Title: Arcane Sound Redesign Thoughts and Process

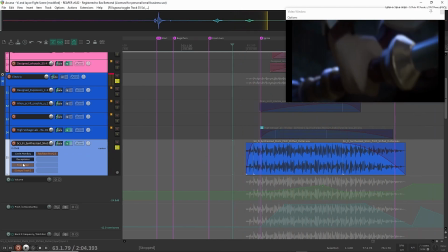988s
with some distortion,
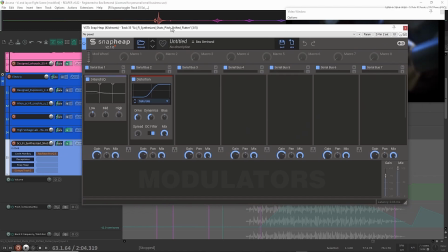991s
with snap heap, and in this case, that's doing some distortion and 3-band EQ.
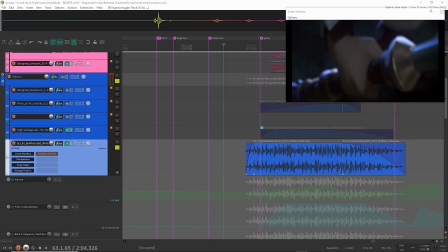1000s
And then with trash, which is in this case doing some saturation as well. No, actually it's not doing anything in this case. Can remove it. And some basic EQing.
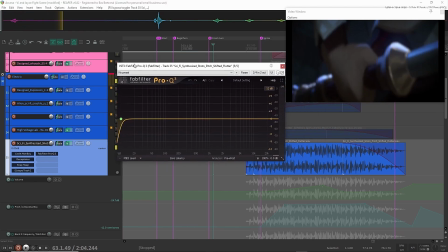1017s
That's just for cutting off the low, which is not really happening right now,
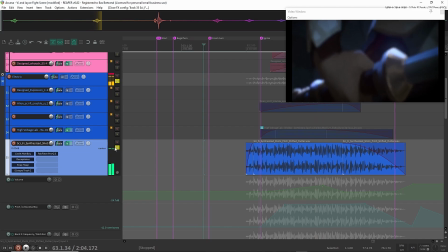1022s
but later on in the clip it is. So I would go over a lot of these samples like this.
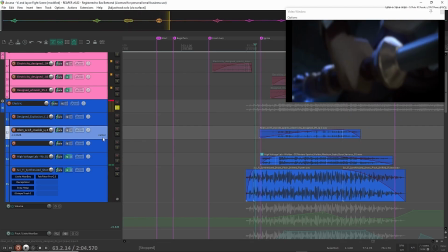1031s
And just start to design them piece by piece.
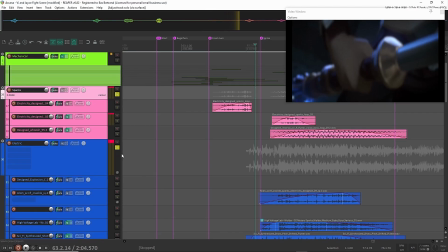1039s
In the other Sparks folder, there are some sparks.
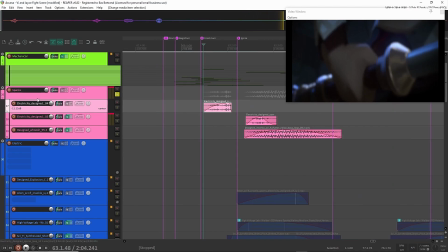1046s
I separated them, I think, for mixing purposes. And
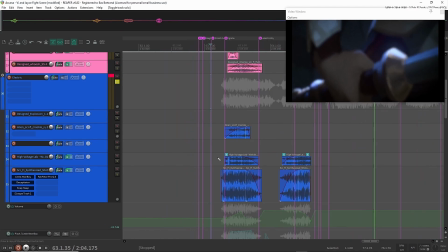1053s
together they just blend into the whole movement of the electricity here.
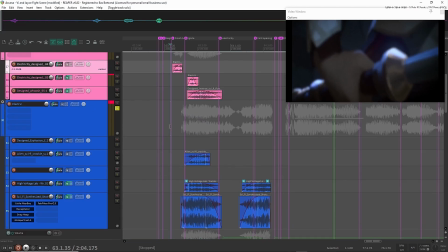1058s
I think with this also, it's really important, especially during this part, to follow the movement.
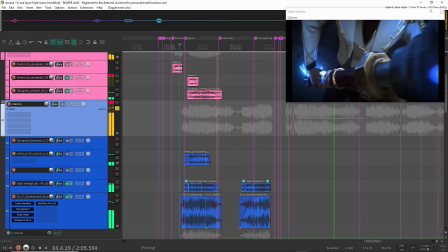1065s
So follow what's happening in screen. So here you have a big burst of electricity, and then you go into this moment,
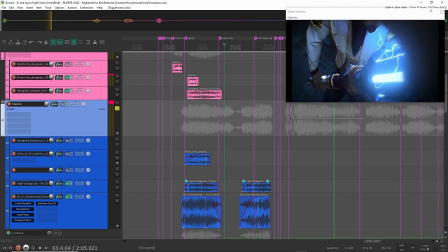1073s
you kind of build up to the moment that you see the whole thing.
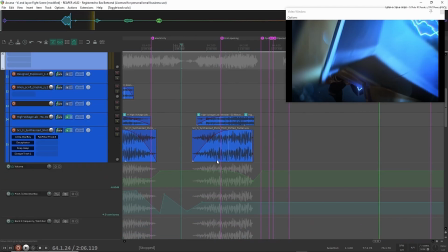1079s
Then I love to work with silence a little bit.
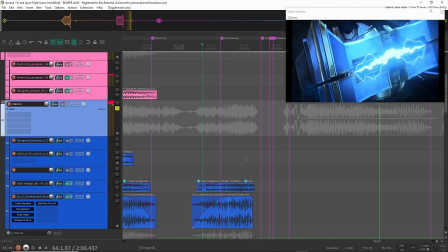1084s
So here you hear that everything just falls silent for a moment.
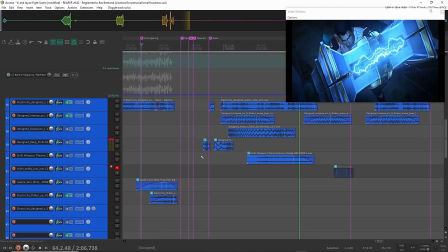1091s
And then it explodes. The explosion is interesting here because
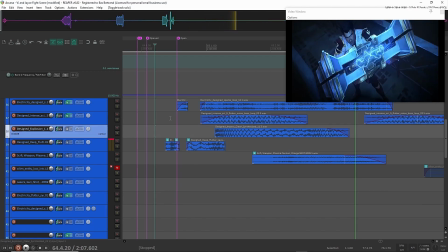1096s
what I found is that if you want to make something like feel that it breaks through sound almost,
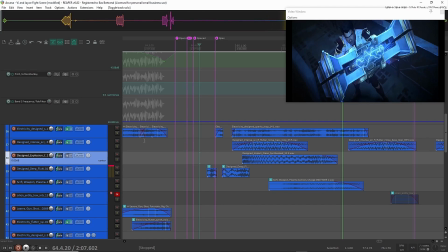1103s
then cutting these small silences can help a lot. So let me isolate this.
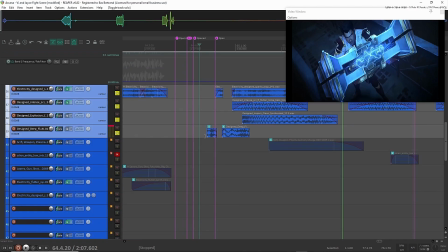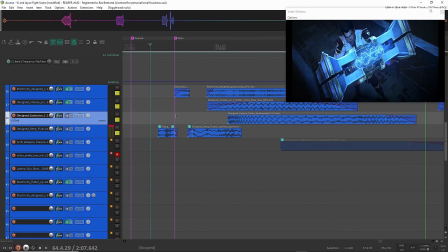1115s
These are all sounds that are designed in Faceplant, actually, so that's pretty interesting. It's a lot of impacts and a lot of super processed and distorted sounds. For example, this designed impact.
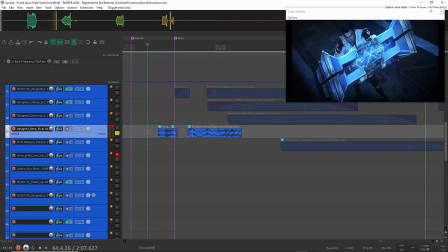1131s
And also these cut up designed flutter layers, which are just really meticulously cut up.
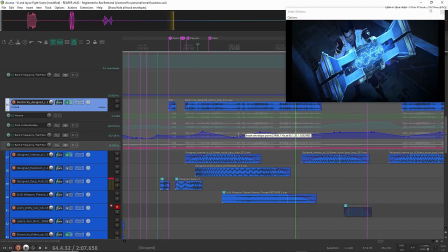1144s
A lot of automation here going on as well. So automation on filtering, on pitch shifting.
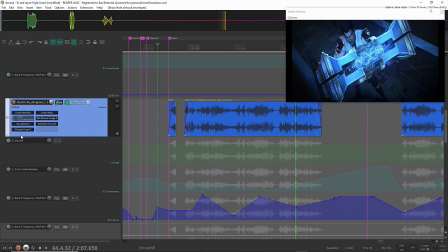1152s
There is stereo imaging going on, more distortion. So I would normally just go through each of these layers and kind of see what's missing in a specific part and
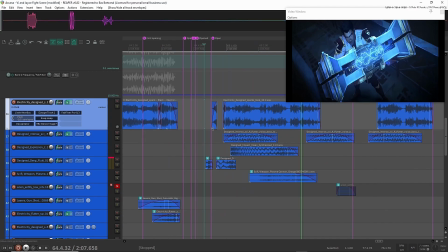1166s
add that to the whole mix of this sound.
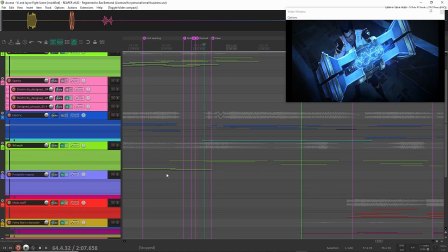1173s
Let me go to something else. So this kind of brings everything together.
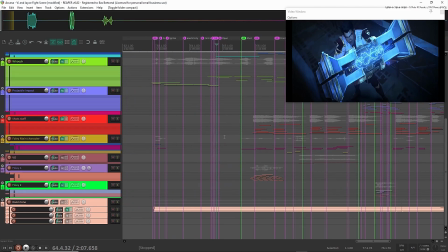1180s
After I would normally go through the whole project like this, and I will go for after after I told you this, I will go into some of the other sound effects, like the impacts and the shots of the weapon. But after I've done that all, normally I would start to add Foley.
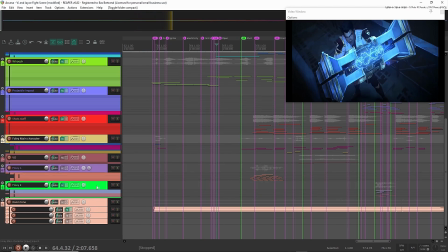1198s
I do that in the end because it's not always necessary to add Foley. But if I isolate that, you can hear what the Foley is in this part.
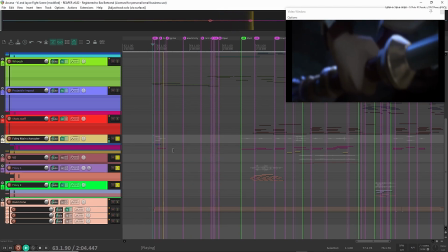1209s
And I think it's only that. Yeah. So just to accentuate the movement of the character here a little bit, you hear his clothing move with the staff movement,
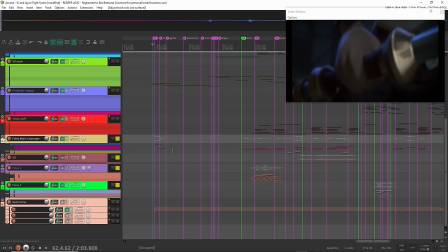1223s
and you can hear some imaginary wrinkling of metal artifacts that he has on his clothing.